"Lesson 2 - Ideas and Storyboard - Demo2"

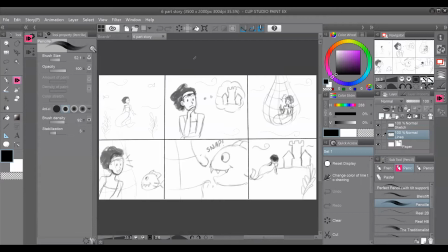So for simplicity's sake, we're going to be using the story from the last lesson of the mermaid who tries to get home and gets trapped in a net on her way. I'm going to show you how to board the first 15 to 20 seconds of the story. Once we're done, we will see the storyboard played back, kind of like a film.
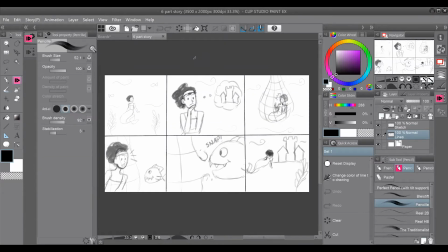This will give us an idea of what a potential film would look like. Storyboarding is very important because it's what animators use as a reference for when they are actually animating.
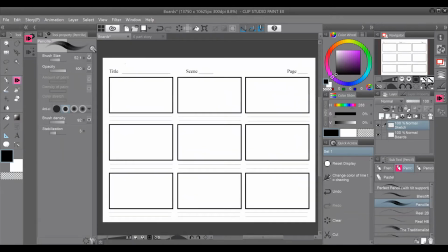This is a storyboarding template. The rectangles you see represent the camera. They're perfectly sized to the standard screen ratio to keep everything contained perfectly. In each panel, we're going to draw a scene of the script. We don't actually have a written script for this story, but we fleshed it out enough to kind of fake our way through it.
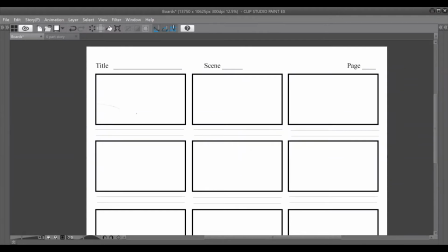The first shot of this storyboard is the establishing shot. Establishing shots are used in many movies and shows as a starting scene. It's a long shot of the setting that helps the viewer get an understanding of where the story is taking place. Our story takes place underwater. So I did a very sketchy underwater scene.
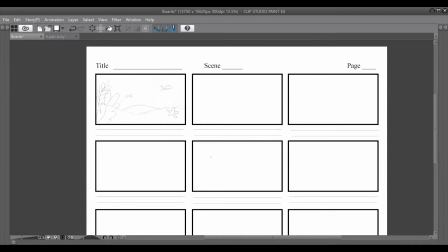I drew some sand on the floor, I put in some seaweed, some fish swimming in the background, some waves here and there,
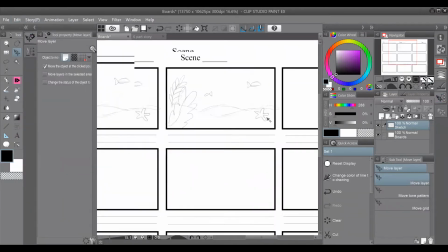just to make it clear that we're underwater and this is going to be where our film is taking place.
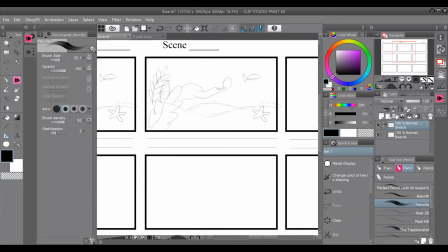One of the great things about storyboarding digitally is the ability to copy and paste images without having to draw them again and again. The next shot, I want to show our mermaid swimming through the same scene, so I copied the background from the first shot and moved the copy over to the second panel and added in the mermaid.
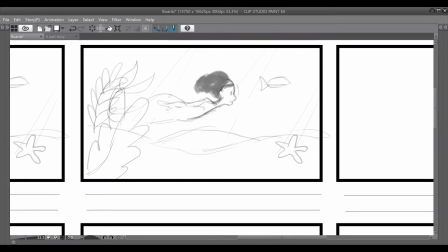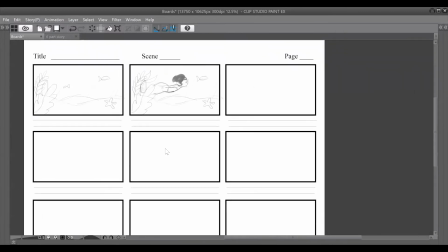Thinking about camera angles and making things flow, I decided to have a zoom shot so we are slowly brought into the character.
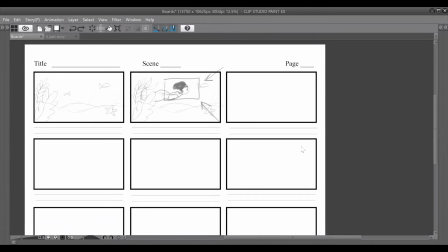I used arrows and a rectangle to show this visually. When the boards are done and edited, we will see the camera movements follow along with what we're seeing on the boards.
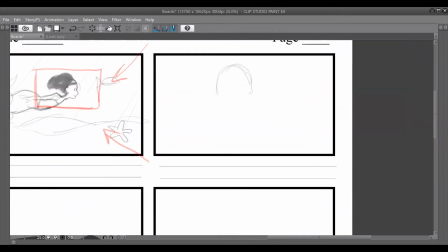Looking back at our story, the mermaid is swimming in the ocean when she realizes she wants to go home. This sequence is focused on only thought rather than dialogue. I decided to have a tighter shot on the mermaid so we can see the emotions on her face as she thinks about returning home.
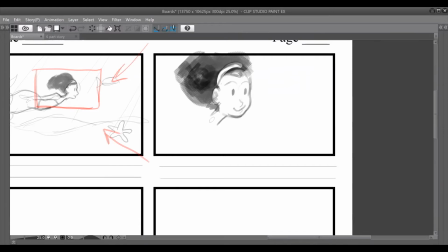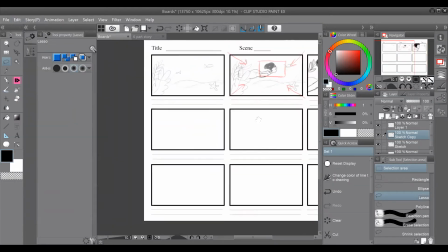I copied and pasted 2 more images of her close up to show the change of emotions as she has her realization moment and thinks about her castle.
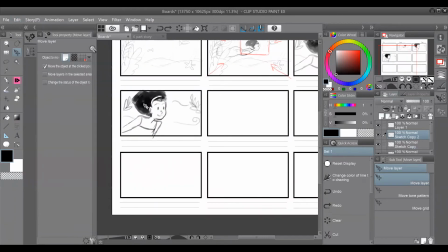After copying and pasting, it's very easy then to just go in and change certain elements of her face to show new emotion.
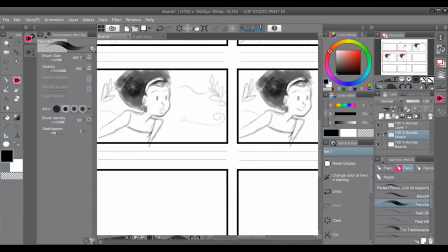So I put a little circle to show surprise or realization,
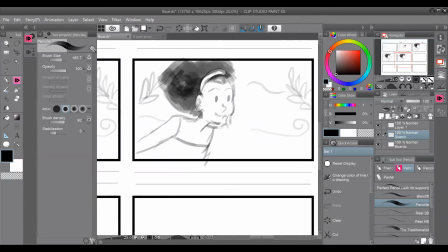and in the panel after, I just put her hand to her face and have the thought bubble of her home.
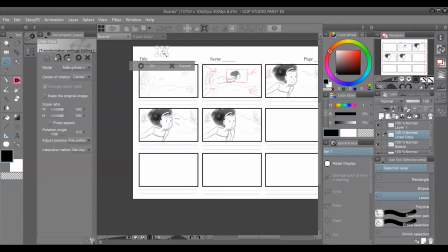I also used the same castle image from the 6-part story just to speed up the process.
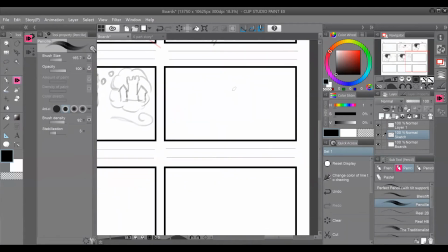The next shot is a wide shot of the mermaid heading off on her journey. I thought it would be more interesting to show a back view of her swimming off, so you can get a cool view of her tail moving. If I were going into more detail with this, I would have first shown her face closer to the camera, then this back shot.
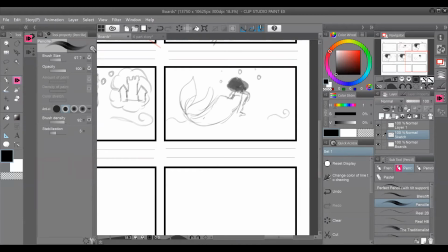That way, it would be more dynamic as her face passes closer to the camera, then swims away.
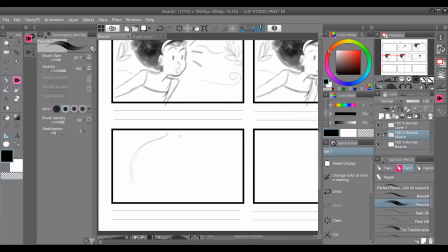The last 3 panels are when our conflict begins. There's an upward shot of the net coming down on our mermaid.
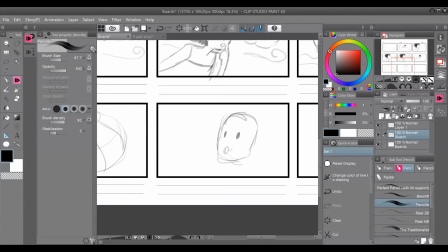The next shot is the mermaid looking shocked. This is close up to her so we can really see the emotion on her face.
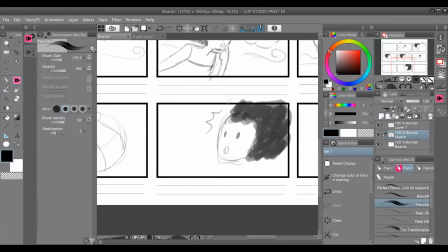And the result, her being trapped in the net.